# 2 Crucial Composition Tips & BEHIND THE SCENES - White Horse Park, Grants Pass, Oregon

Have I made anything epic today? I don't think I have. Ready? Go. All right, there we go.
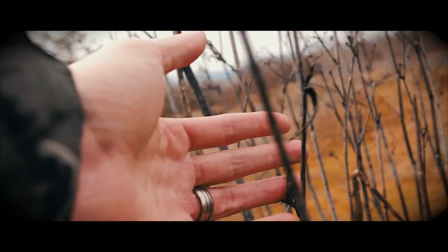0:06 Got it. Looking good. Looking good.
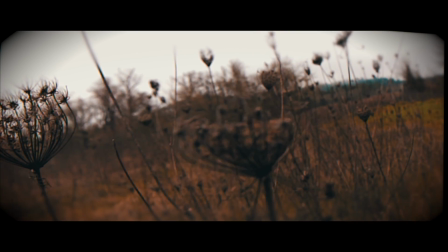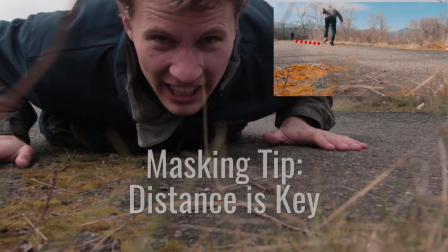0:20 So, when shooting this type of stuff, like when you're shooting masking type videos like this,
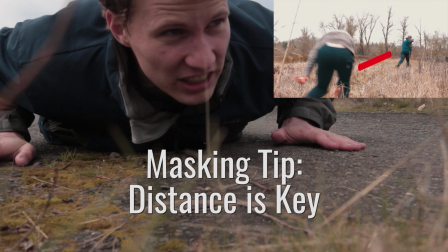0:26 whenever you're masking subjects, you need to make sure there's a good, you need to make sure that you're not too close.
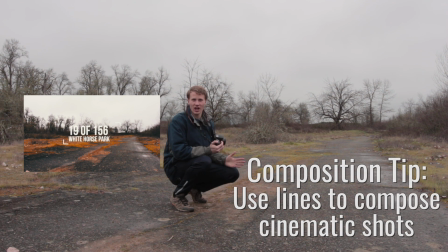0:31 Okay, so when you're composing cinematic shots, you want to look for lines. That's one of the things that I look for when I'm looking for composition. So looking at this shot of the road here, it looks really pleasing to the eye.
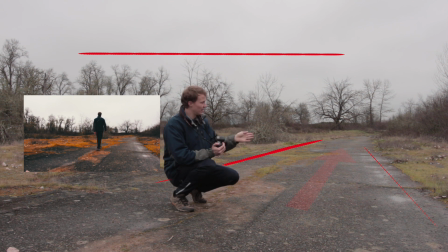0:42 Why is it pleasing to the eye? Because it draws your eyes in. So if you're looking to the right here, you can see the road. There's a line going all the way to the right, and it's leading away from the camera.
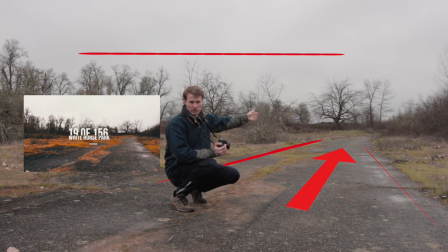0:56 It gives your subject, your eyes, something to look for and to follow all the way down. Whereas as well in this shot, you got the top of the tree line up.
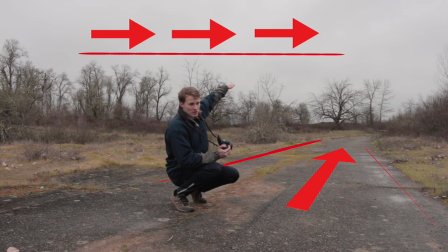1:03 You got the top of the tree line up here, and if you can see that it there's not an exact line, but you can see that it's pretty even up there, going all the way across. Those types of things will take your composition to the next level. If you're looking to compose things, look for leading lines. Hope you guys enjoyed the video. Like and subscribe, and I'll see you next time. Later.